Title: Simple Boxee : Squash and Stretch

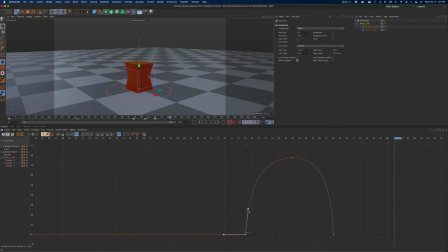You absolutely have to break the tangent. The other rule of thumb I give here is, so let's consider this the underside, right? This would be the under part of the curve, and this would be the over part of the curve, like everything above this. So when you're using this tangent handle, you don't want it to be the little handle for it below the curve, because anything mathematically that's below the curve is slowing down
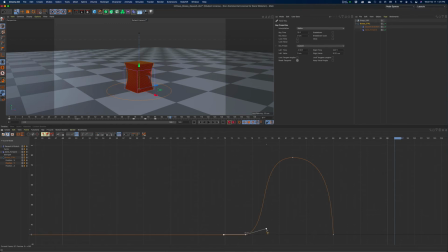the speed, right, the motion itself. So we always want to make sure that it's above the curve. I guess it could be maybe parallel, running directly along it, but it either runs straight through it so it has a constant speed, or in this case we want it to just come off quickly and do this.
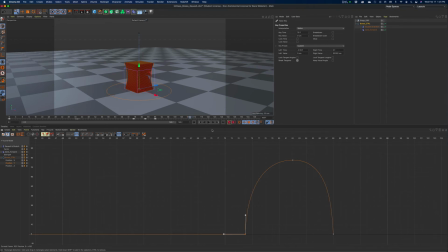Right, so it felt like it jumped. Obviously, it's still stretched out, so we need to animate that, fix that little part here. But so maybe when it stretches, I don't want it to stretch for too long. Let's look at where the factor H. Let's pull this together so it comes up,
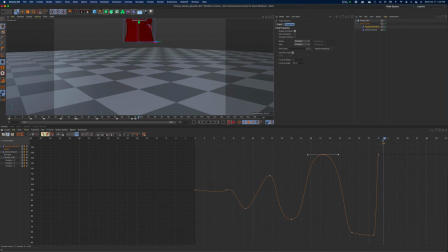stretches to this point, and then I would say maybe a couple frames later. Click on that, and I'll just make it back to 100.
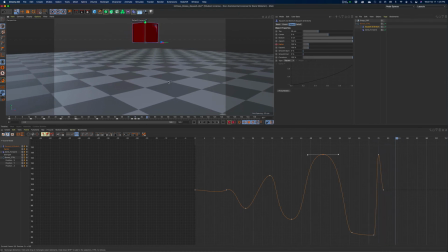Right, it's going to retain. Let's do a little camera move here. Okay, so it'll kind of retain that shape. And now here's the tricky part. When it hits the ground, obviously, as soon as as it hits the ground, the very next frame it needs to
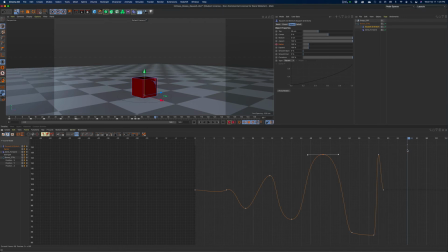collapse. So let's, for now, this is actually incorrect, but I'm going to put a keyframe here, and then the next couple frames I'm going to compress it, right? So that's like catching itself.
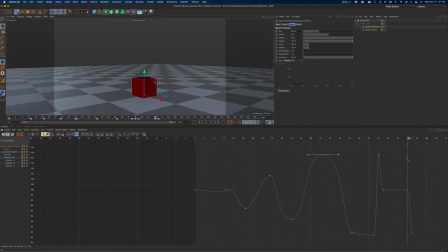Right? So that shouldn't happen until it runs into something. And this can happen much faster. Again, just like it was jumping, we left the ground very quickly. Let's do S to frame
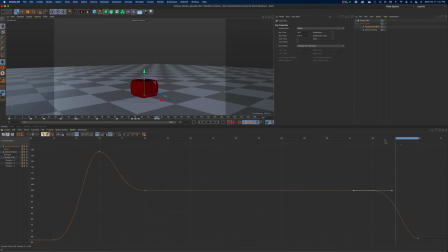these selected keyframes. But again, when it hits the ground, it shouldn't slowly start to compress. It should probably, oops, if I select that, again, holding down the shift key, that should probably happen pretty quick, right? And then it starts to slow down, right,
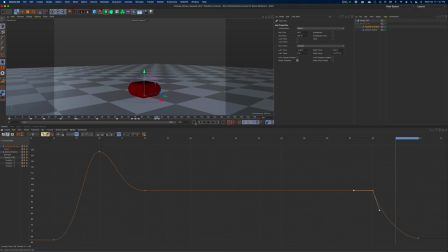as the body like compresses whatever little bones are in our poor little Boxee or muscles or whatever, try to slow that down. And then we would get into the same kind of situation where we would,
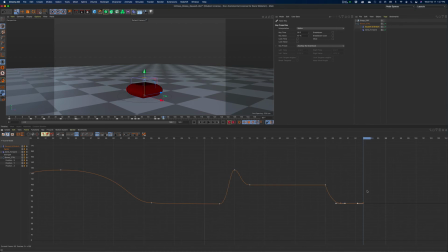let's just do copy and paste, right? And copy and paste.
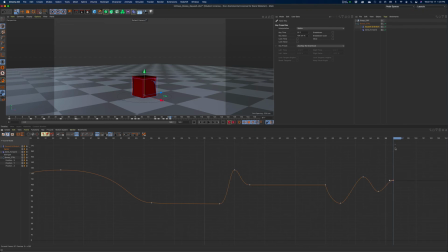Copy and paste. And I'm just looking at this as just kind of like a mathematical little sine curve. Oops. So when I copy the frame here, I just do Command C, and then I need to make sure that I've moved to a new point in time, and paste that there.
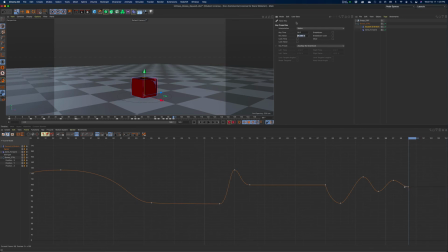And I can just, in the little value for that key, I can say 100%. Maybe move that back just a little. I would probably do a couple more wiggles in it, but that's pretty good, right? You can see it kind of stops pretty quick. Copy.
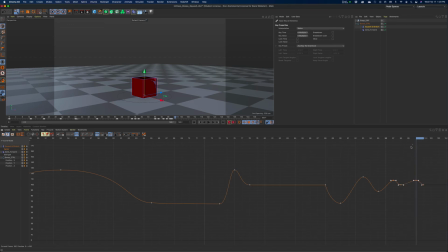So maybe that one's down a little bit, over a little bit, and that one's our 100 value right there.